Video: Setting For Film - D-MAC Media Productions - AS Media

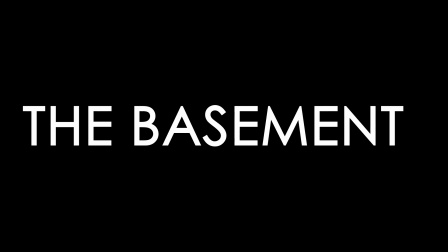10s
The basement.
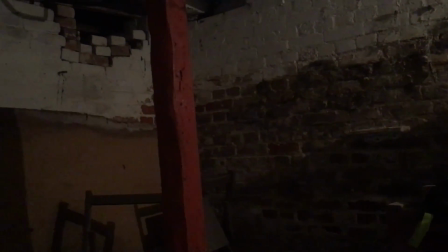11s
We decided to use the basement as one of the settings for our thriller film, as it is a secluded underground area, instantly evoking questions from the audience.
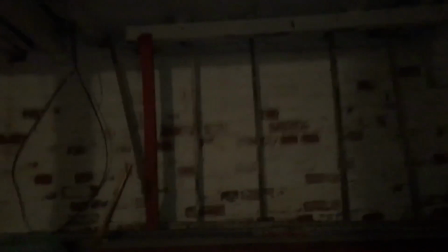19s
The lack of lighting casts shadows across the room, adding suspense and an element of fear to the surroundings.
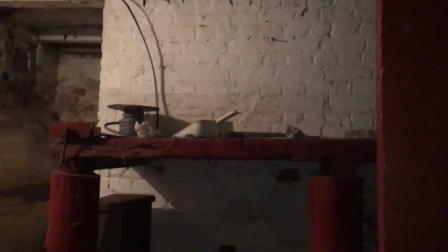24s
We tested different amounts of light to see which would portray our storyline best.
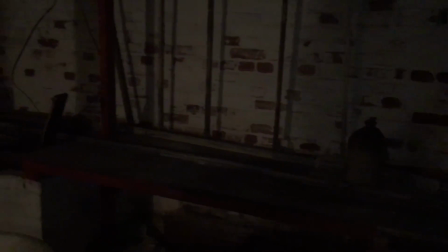28s
We found that low lighting was useful in making the antagonist appear more sinister and interesting to the audience.
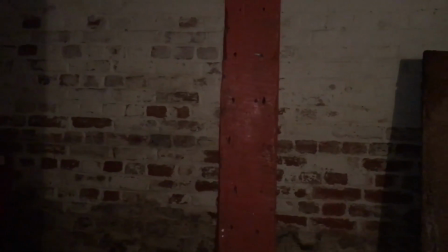34s
The basement has an unwelcoming feel to it, making the perfect place for our storyline.
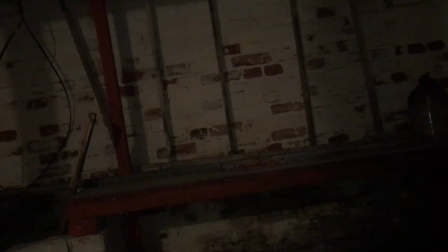38s
As well as this, it appears that it is uncared for and has added extras such as dust and old furniture, which are typical conventions of thriller settings.
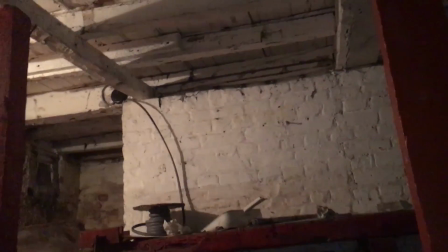47s
We discovered when inside the basement that footsteps could be heard from above.
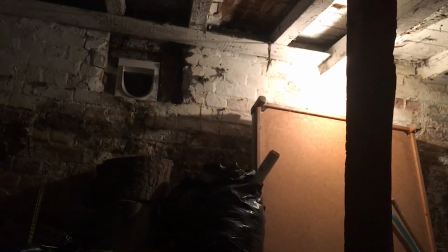50s
If we use this sound diegetically in the film opening, it will inform the audience that the location is underground.
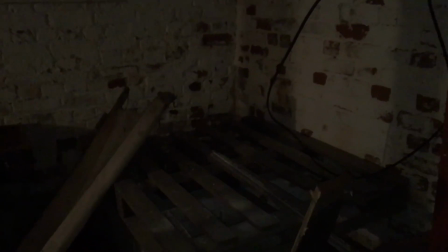56s
The use of background sound adds effect to the scene, making it much more atmospheric. The basement is the first location that will be seen in our thriller film opening.
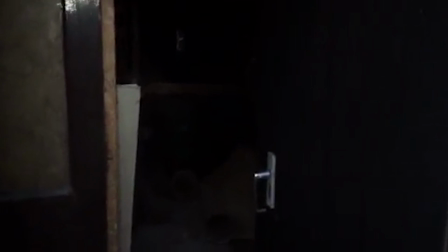64s
The barn. We decided to use an old farm barn as our next main location as it fitted perfectly into our storyline.
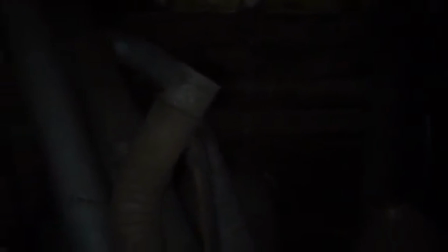70s
The storyline consists of a female protagonist hiding some money. She is then kidnapped by two male antagonists and taken to the basement, our first location, and tied up.
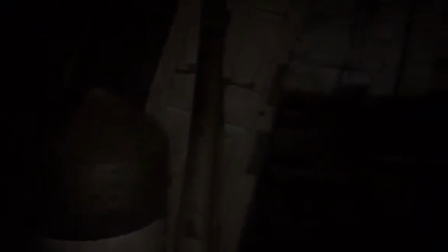79s
The woman then escapes, runs through the house and into the garden before eventually finding a barn to hide in.
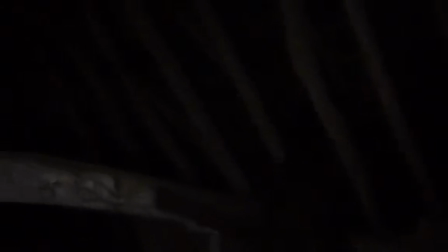85s
She is then found by the kidnappers, carried into the yard and thrown into the boot of a car.
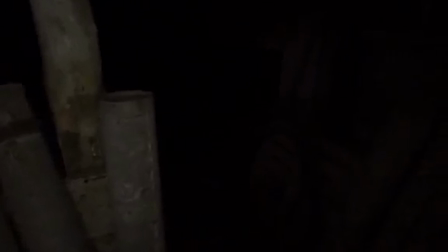91s
The barn fitted extremely well into our storyline as it provides somewhere for the character to hide. It also has an eerie feel to it as it is very dark and isolated.
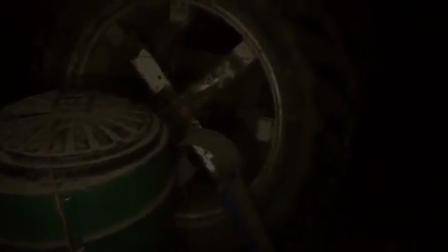102s
The barn is filled with discarded tyres and old farm equipment. This adds thrill to the film as it looks realistically abandoned.
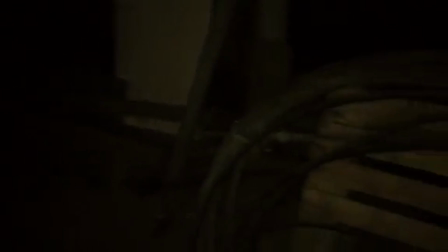110s
There is also little lights coming through, making the area very dark and gloomy,
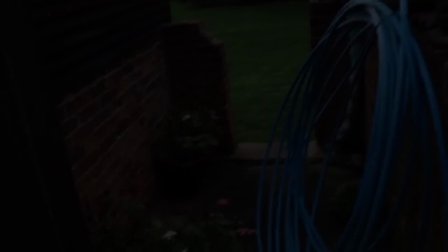115s
so that the actors could be seen better when we used small floodlights and positioned them around the room.
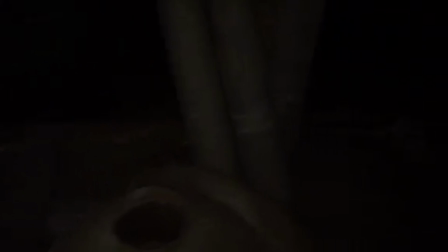123s
We found that this creates shadows in different directions around the room, adding an extra effect.
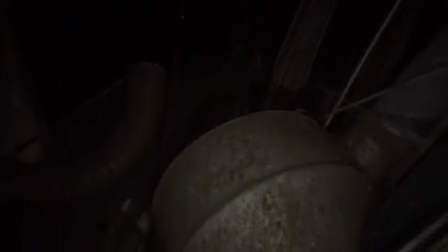130s
We also found that the barn gave us an opportunity for a vast range of different camera shots.
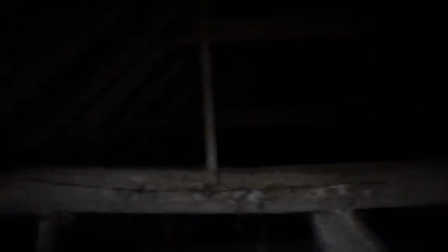135s
For example, we could use the beams to get a high angle shot or a bird's eye view.
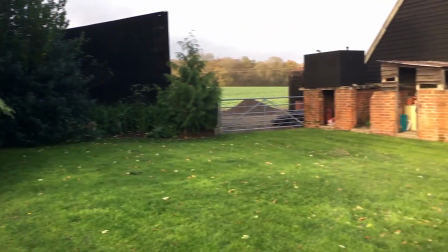140s
The yard. After our protagonist is found, she is carried from the barn out into a yard in which a getaway car is parked.
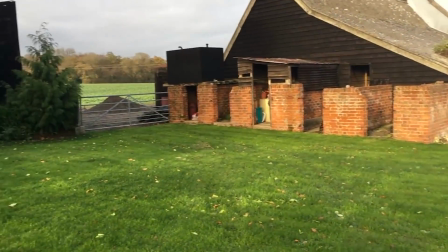146s
The yard is quite a light and open space which is juxtaposed against our other locations.
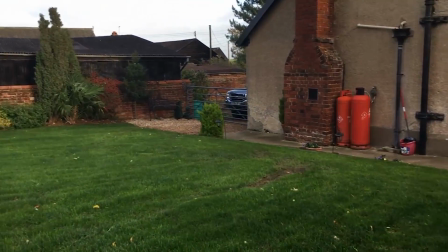151s
This contrast will assist in keeping the audience engaged. It is also a convenient space in that we need to be able to park a car there and see all that is going on in the shop.
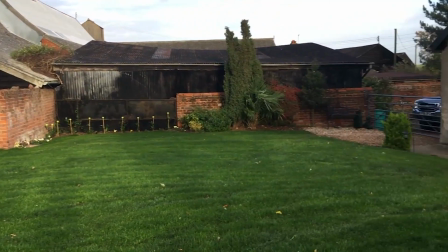160s
This is the perfect location for long shots and tracking shots, alongside the garden in which we will show the character running before reaching the barn.
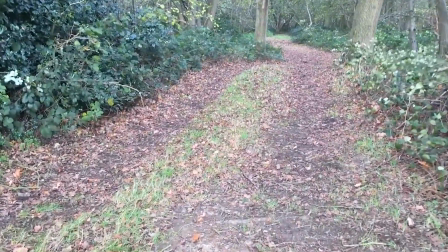168s
Complications. Originally we decided to use the forest as a location for our thriller film opening.
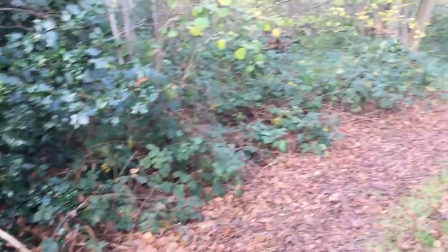172s
This is because it worked well with our storyline and provided somewhere for the character to hide. Upon attempting to film there on various occasions, we came across a number of complications.
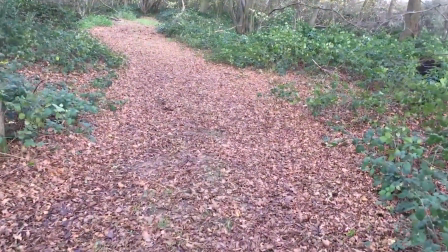181s
This included there only being an hour-long window of perfect lighting before it was either too light or too dark to film.
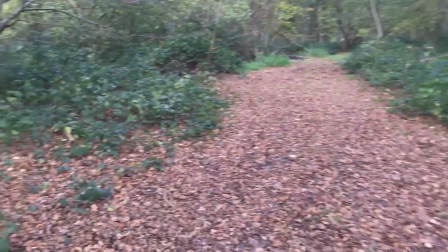186s
We attempted to resolve this by using torches and a light ring on the camera, but we found this to be unsuccessful as it was such an open area.
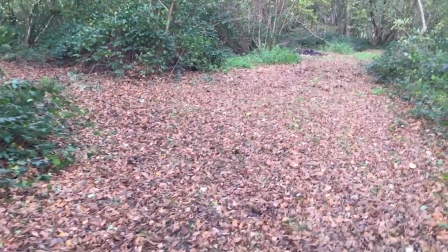193s
As well as this, we wanted to use the idea of a getaway car on a trunk shot. This became a problem as the wood is located on an extremely muddy track.
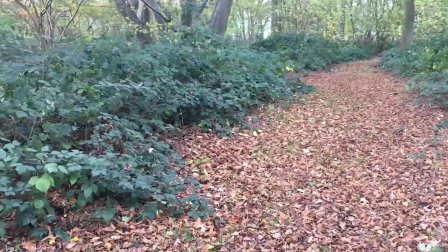201s
Unfortunately, as it's winter, we discovered that the car gets stuck when driven through this mud.
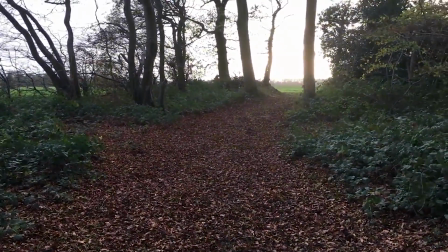205s
There was also a long distance between the basement and the forest, so we'd have to spend a long time filming the transition, or would have to cut it up into smaller sections with skilled editing.
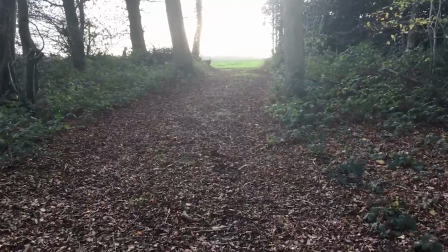214s
We spent a long time thinking of potential locations to replace this one before coming across the farm barn and adjusting the plot slightly to fit with this.